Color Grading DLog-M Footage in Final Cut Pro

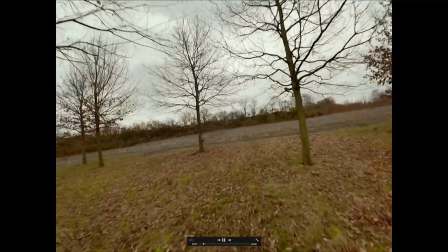[8:14]
And remember, I've got the ISO on a limit, so it can move up and down between 100 and 200.
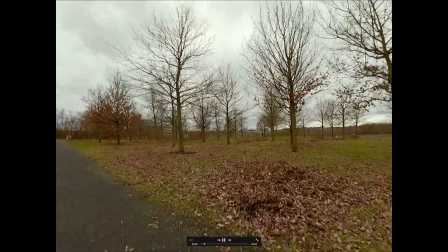[8:20]
But we see all the detail in the floor. That's good. Detail in the floor as well. And in the ground, I like the shadows, right?
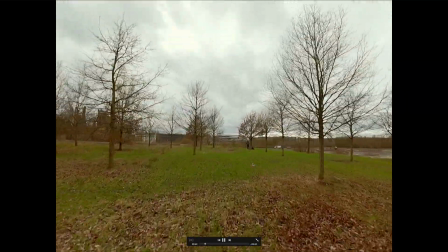[8:27]
This is my personal opinion. I like the shadows to be rich, to be as dark as possible.
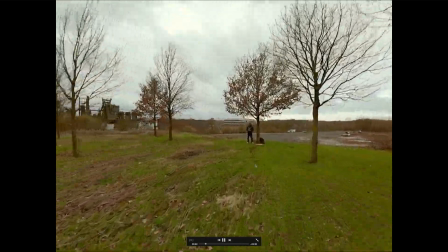[8:32]
But I like to be able to see the shadow. So I like the blacks, I like to be able to be black.
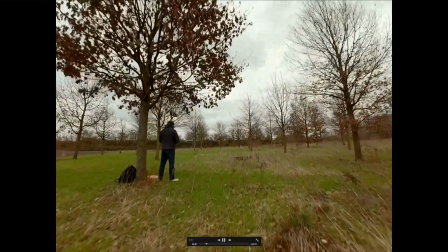[8:37]
But the shadows, I still like to have some detail in the shadows. And the lights, I like to be as light as possible, but I don't want them blowing out, right?
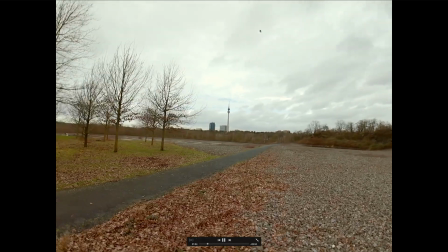[8:46]
So in the sky, you can see this, see the nice gray cloud. And here, we can still see the whites.
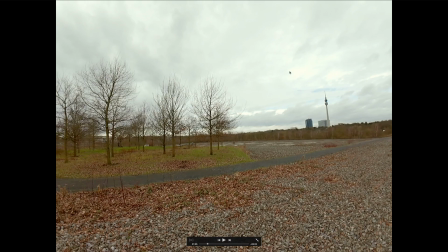[8:51]
The sun is going to blow out, right? So we're expecting the sun to be white, right? But we still want to see these blues around it. And we can see the whites in the background, and we can see the buildings. We've got all the footage is there. So this is where the sun is, right? So let's just have another look any further.
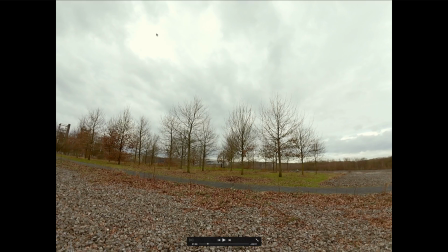[9:10]
It might be that the sun's, yeah, that's where the sun's shining through, but the sun looks like more like it's there.
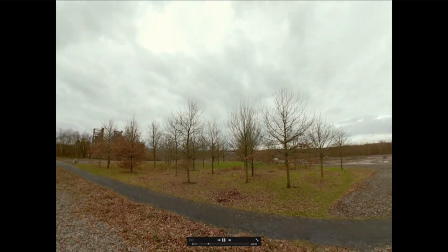[9:16]
We don't have any shadow in it as such because of all the clouds. But otherwise, it's looking pretty good.
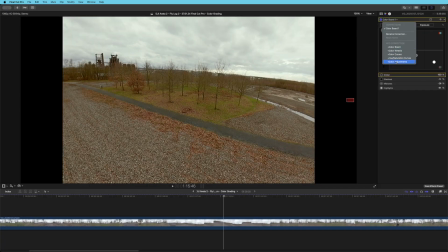[9:23]
So if you wanted to go on even further, this is where I then add the color adjustments, right? And this picture is already okay. So we can just, oh, look, see how much better that looks.
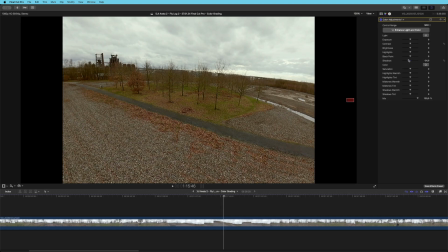[9:34]
Just bring the shadows down, bring them too much. It doesn't look nice, but just bring them down that tiny little bit. Makes it, and look, we'll see what the blacks do. We could probably bring the blacks down and bring the shadows up. Bring the blacks down. Remember, this is all completely subjective.
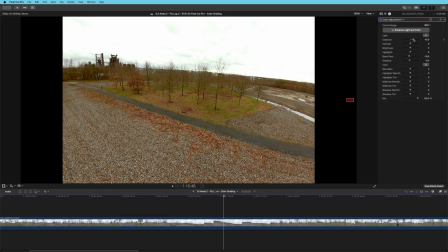[9:53]
Now let's have a look at the exposure. We bring the exposure up, boom, the sky is completely gone.
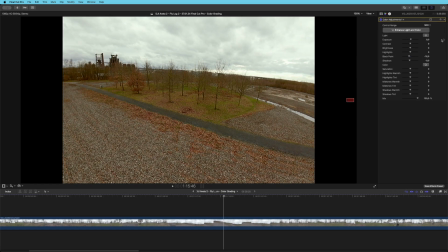[9:59]
We bring it down, it looks like it's going to rain. So we could probably leave the exposure there it is. Now let's bring the contrast up. Now look, it just blows the sky out already. So we've got really no movement in that. The brightness yeah, picks up a little bit. The highlights, we can bring the highlights down slightly.
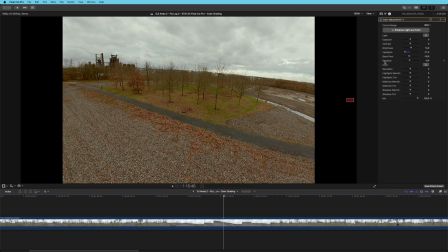[10:16]
Look, we're getting a bit more detail in the sky now when we bring the highlights down. So that's pretty cool. So we could probably bring up the shadows maybe. Now we don't want them too bright. I said I like the contrast, and now we can bring up saturation just a little bit.
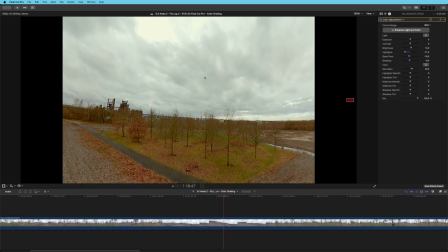[10:30]
All right, so this is looking better now, and this is where the sun is, right? So we're okay with that being blown out because the rest of the sky is perfectly fine. The sun is always going to get blown out.
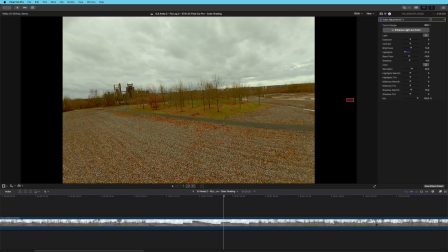[10:41]
Now the thing is, how can we make the footage look as real as possible for our eyes?
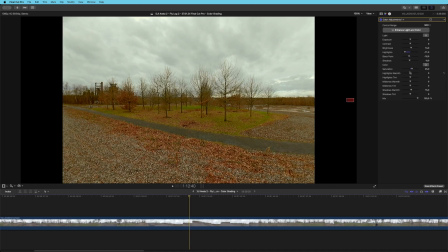[10:48]
And this is all the warmth, obviously, right? If it's really blue sky, then obviously it's going to be a more of a tint of blue. But if it's warmer, then it's going to be more of a tint of yellow on there. So we're just going to look here and try and make it look as warm as possible, because whoops, that was saturation, my mistake,
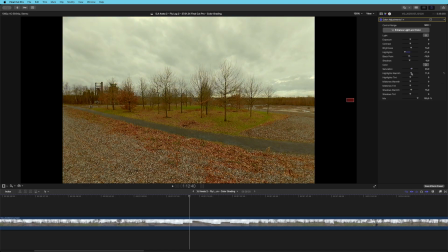[11:06]
because we are in the summer and we aren't in the winter really now. But just adding a little bit of the extra yellow to this one area just makes it look nice. It makes it look a little bit autumny. And if we remove it too much, you see there, that's like, no, it's not nice.
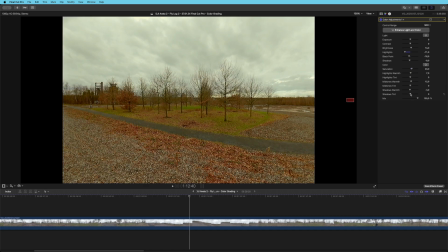[11:23]
But just add that little bit of yellow. And then the tint, like add some purples and stuff. We just have a look. No, I don't like that. So remember, this is all video per video. It's all completely subjective. And then finally, we can come to the color wheels.
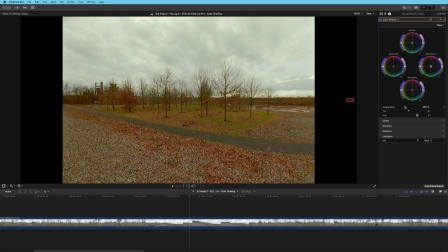[11:40]
And this is where you can actually amend the temperature itself to see what is it I saw. And I didn't see this. This is very blue, all right? And this is very, very yellow. So now we've just got to come and see what is it I saw, or what is it I like, I want people to see.
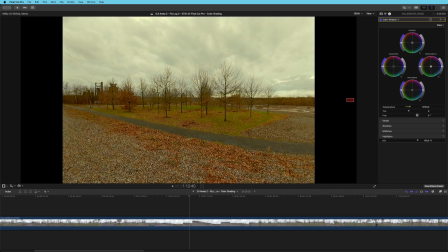[11:56]
And I like this. You see, like, there's a bit more color in the grays there, right? But I don't want too much. I don't want too much. So let's just have a look how the video rolls now.
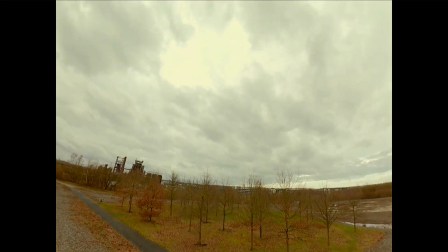[12:06]
And I kind of like that, right? Like I said, this is art. There's no objectiveness in this.
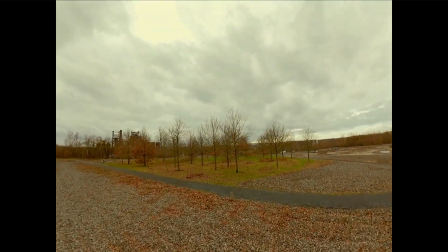[12:13]
This is pure art. And if you think it looks nice, then it does look nice, right?